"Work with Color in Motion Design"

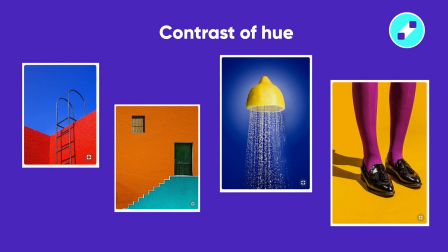(20:42)
So, contrast of hue is the most obvious and simple of all 7, and very powerful. It creates the effect of deepness because of the brightness of the objects. For example, brighter objects seem closer, darker seem further.
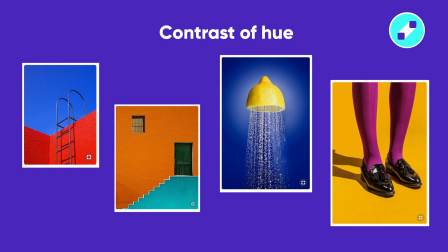(20:59)
Also, contrast of hue helps to move the viewer's attention, because we see bright parts first, especially if there is no movement in the frame. And of course, it affects the mood and emotional perception of the video.
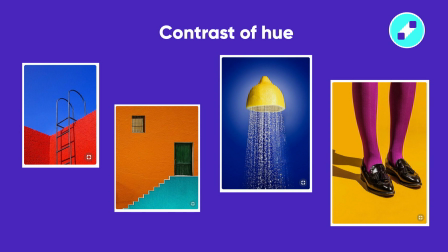(21:14)
Yellow, red, and blue create the strongest contrast, create the effect of diversity, power, and determination. After that, the effect of the contrast decreases. Orange, green, and purple are much weaker with their contrast.
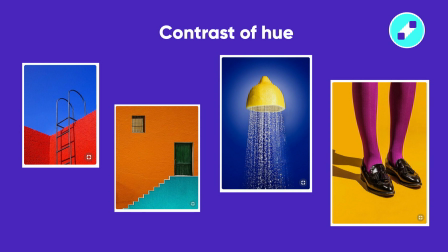(21:29)
In general, the further the color from another on the color wheel, the more contrast they are with each other. You can add white and black to the frame to increase the contrast. White makes adjusted colors weaker and makes them darker.
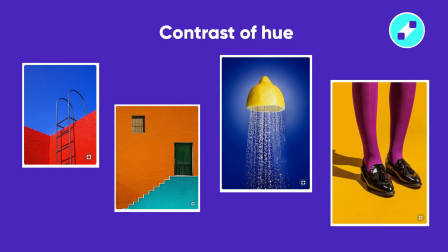(21:46)
Black is the opposite, makes them stronger and lighter. Actually, it is not recommended to use plain white or black colors. Usually it's changed at the post-production. It is better to train the contrast on simple forms, stripes or chess, to avoid confusion.
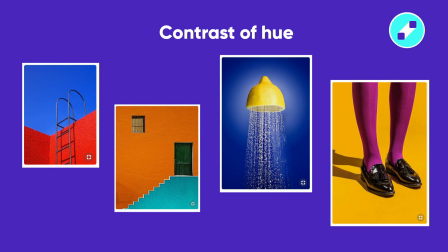(22:04)
You can have interesting results if you give the main role to one color and secondary to the another, to highlight the main.
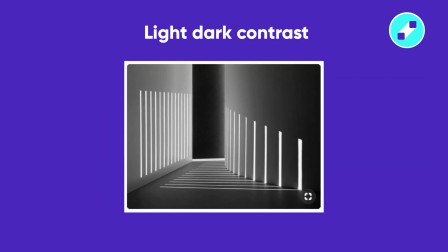(22:13)
Let's talk about light-dark contrast. It is connected with the usage of gray. Neutral gray can weaken or strengthen a color. Similar lightness or darkness level makes color kinda related.
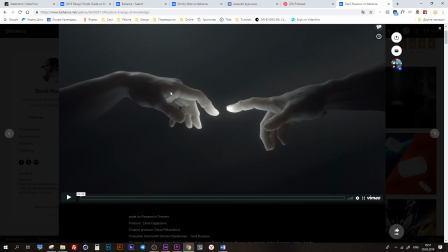(22:28)
Because of the same hue, they become linked and connected with each other.
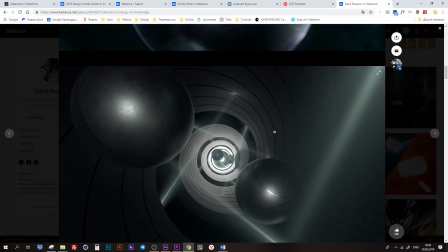(22:33)
Achromatic gray is affected by a neighbor color so much that it starts to look complementary to it.
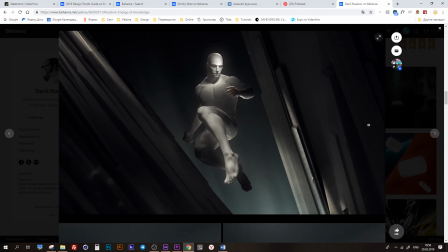(22:40)
When chromatic and achromatic colors of the same lightness verge with one another in the composition, they lose their neutrality.
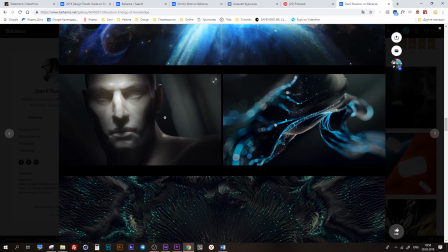(22:49)
If you want to preserve the character of a chromatic color, then you need to lighten or darken chromatic colors. If you use gray because of the aesthetics, then it should be the same lightness as chromatic colors.
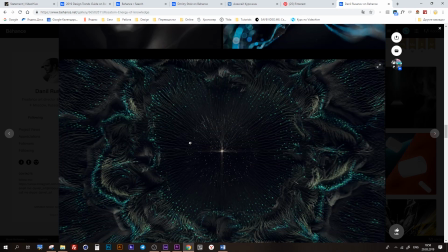(23:05)
Lightness or darkness of color can change because of the surrounding illumination and distort in twilight.
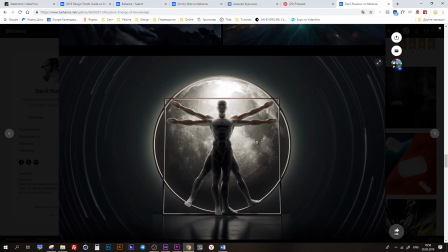(23:13)
Red, orange, and yellow look darker with faded light,
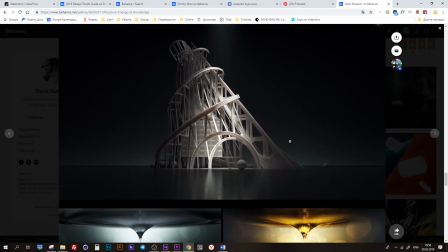(23:17)
and green and blue in the same conditions look lighter.
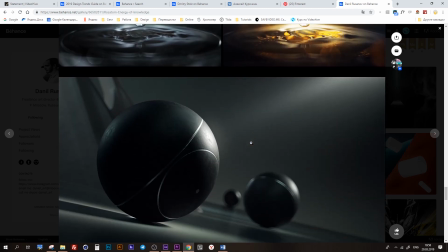(23:22)
In general, colors and their relations perfectly show itself only with bright daylight.
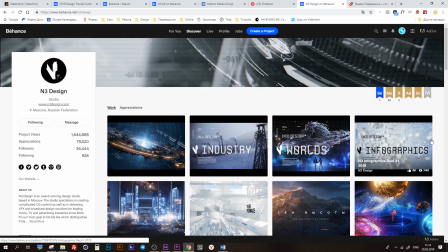(23:30)
Cold-warm contrast. Let's measure the temperature of color.
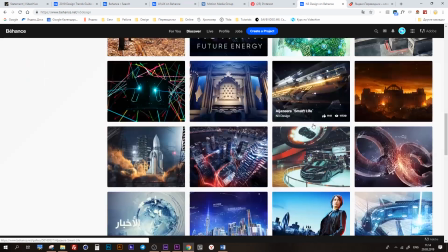(23:34)
Usually yellow, yellow-orange, orange, red, and yellow-green are cold-warm colors.
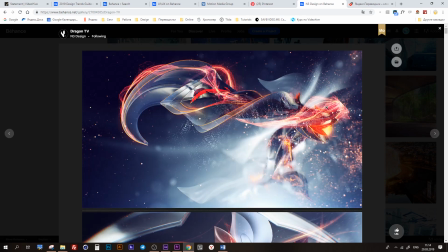(23:41)
Green, blue-green, blue, blue-purple, red-purple, and purple are cold. But it is not always like this, because the temperature of the color can be affected by its neighbors in the color wheel.
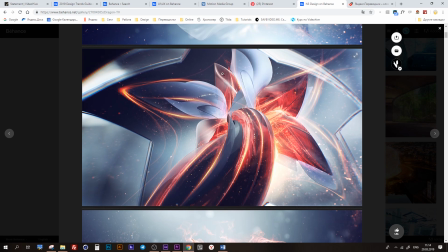(23:56)
Understanding the color temperature might help you to show the space or give the image extra depth and volume.
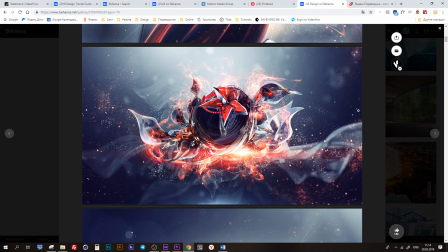(24:04)
Because the objects in a warm tone usually step forward and objects in a cold tone go back. The color temperature also gives it weight, heavier or lighter. Warm colors and objects look heavier than cold,
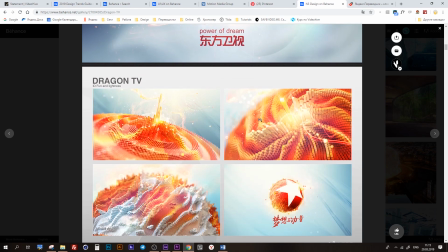(24:19)
and high saturated objects also look heavier than less saturated and smooth ones.
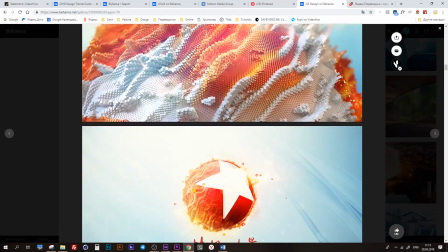(24:26)
Changing the temperature, you can control the image composition, put accents, and point the viewer's eye where you want it.
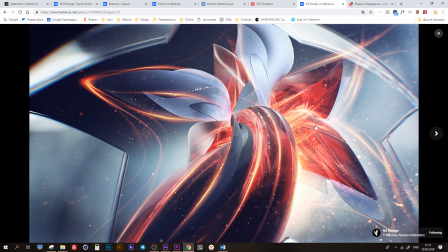(24:35)
For example, you can increase the intensity of a warm color if you surround it with cold tones. The cold-warm contrast can be called the loudest among the other contrasts.